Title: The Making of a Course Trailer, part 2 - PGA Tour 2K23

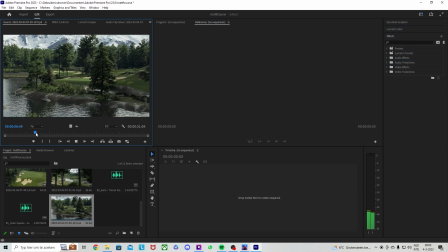(0:09)
Hey virtual golfers, welcome to part 2 of this series, The Making of a Course Trailer.
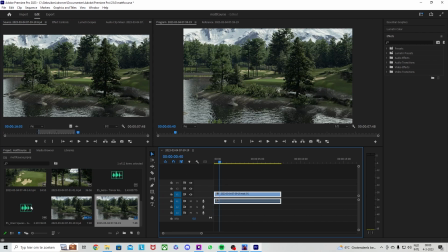(0:15)
In part 1, we discussed how to use a storyline to build up your 60 to 90 second video.
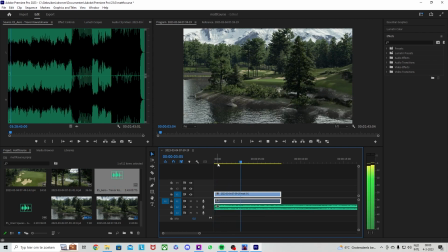(0:22)
We've done some filming in the Course Designer, and I've showed you how I changed the music,
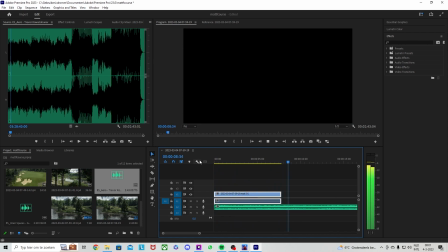(0:27)
shortened the song to fit that 60 to 90 second time frame in such a way that it's still natural.
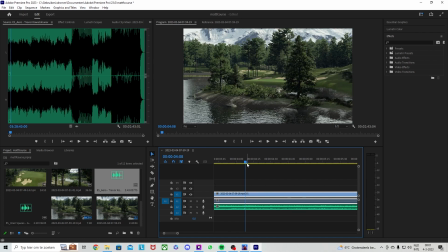(0:34)
Now we're gonna dive into the editing part a little deeper. We're going to go back into the Course Designer and film some more shots as we go along.
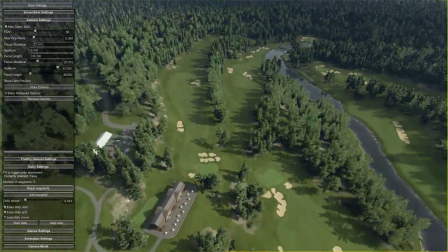(0:42)
We're going to think about that storyline. What's the story in Matt Av's new course?
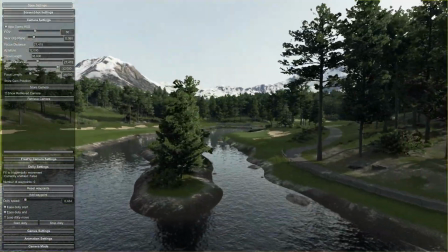(0:48)
We're going to look at how we can use contrast and lighting to make the course look even prettier.
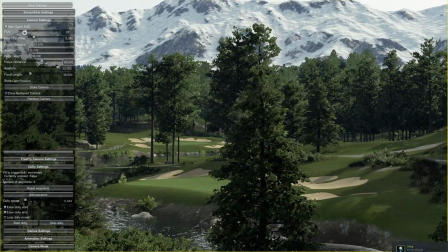(0:53)
And we're going to add some more cinematic effects later on. And after all that is done, we're going to look at the final product.
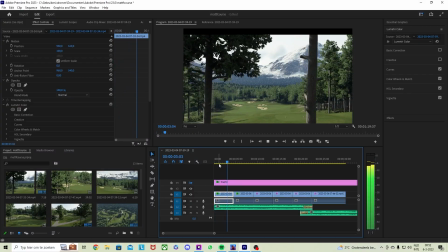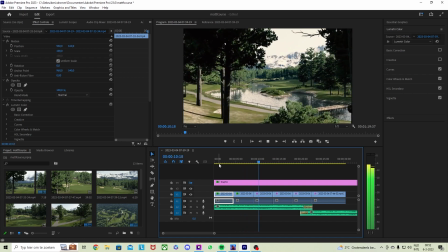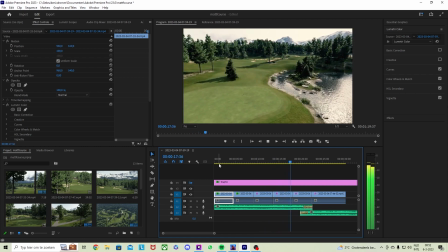(1:14)
Alright, so the opening sequence that you can see right here, I edited a little of it already.
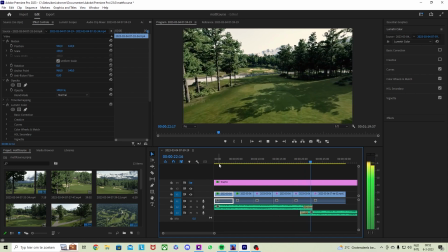(1:22)
We have several different shots of the course that are kind of showing you a little bit of what's coming, but not the entire thing yet.
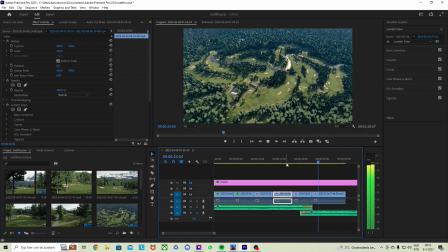(1:34)
And we're all building up to this shot, where we have this overview of the course, where the title frame is going to be. Now, I am going to change a little bit of this because I still don't like how those trees in the foreground are rendering. So we're going to add some video effects later on
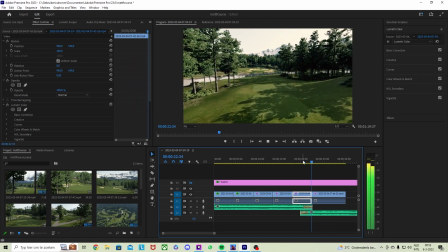(1:53)
to change that and to kind of obscure that ugly little glitchy thing.
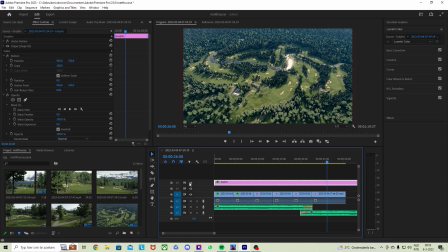(2:01)
And in order to do that, I have added a letterbox effect.
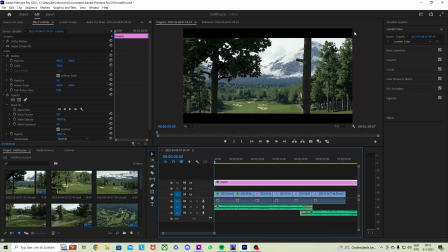(2:05)
So we get this really nice cinematic widescreen look, which is cool for each shot in this video, but is especially handy to obscure those trees in the front that are rendering in an ugly way.
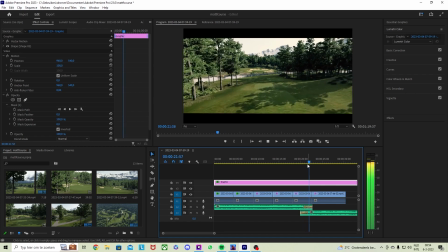(2:17)
And as you can see, it looks cool in the other shots as well.
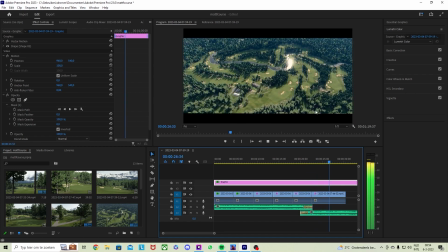(2:20)
You see how those trees, they're still visible, but the eye is more drawn to the course itself.
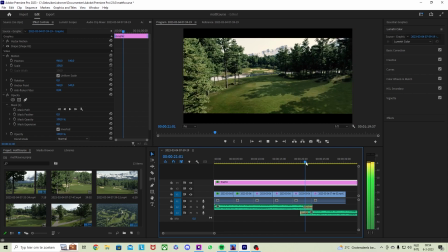(2:26)
We could even change this a little bit. Let's see.
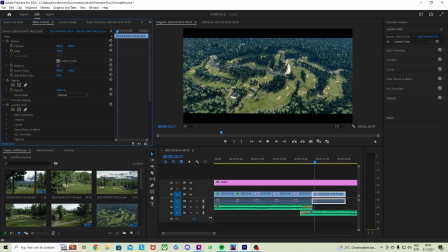(2:32)
Yeah, I might actually move that a little bit up or downwards so you see even less of those trees. Here, that's even better.
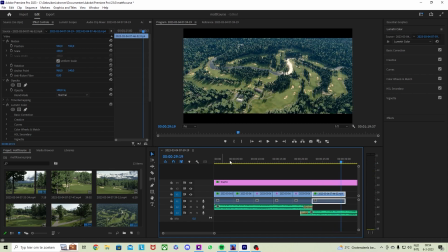(2:47)
All right, cool. Now to add to that cinematic effect,
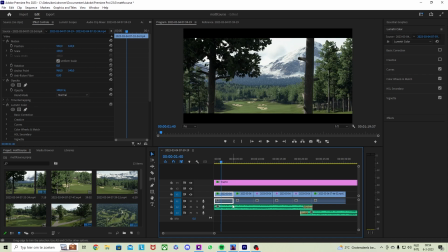(2:53)
I have changed the standard lighting of the course in the game, which is a little bit flat somehow. It's a little bland. I'm changing that, and you can see those two boxes are unchecked right now. I have actually already set a basic correction,
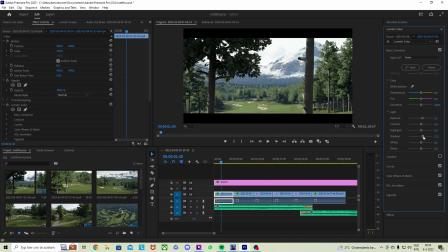(3:10)
which is 0.5 extra exposure and even more extra exposure for the shadows. And that is all to make sure that the darker areas of the frame aren't blackening out when later on I add a creative filter.
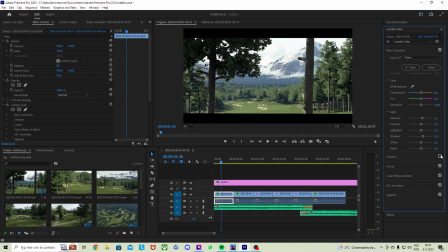(3:26)
So you can see the difference. And here's that creative filter that I'm talking about. This is you can see how that actually darkens the dark areas again. It's a Fuji film filter, and it makes a huge difference.
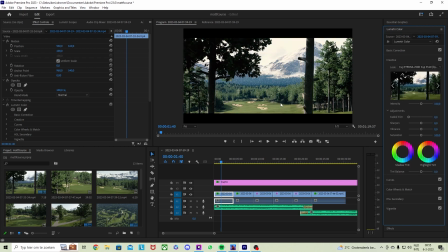(3:44)
It makes it look even more like film than it already did with that widescreen. So the whole frame is affected by this, and I've actually added it to the other shots already,
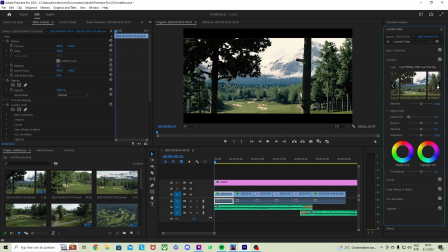(4:04)
but I wanted to show you the difference here. So I choose a filter that fits the course. For some courses, different filters work better. Some might be too dark, some might be too light.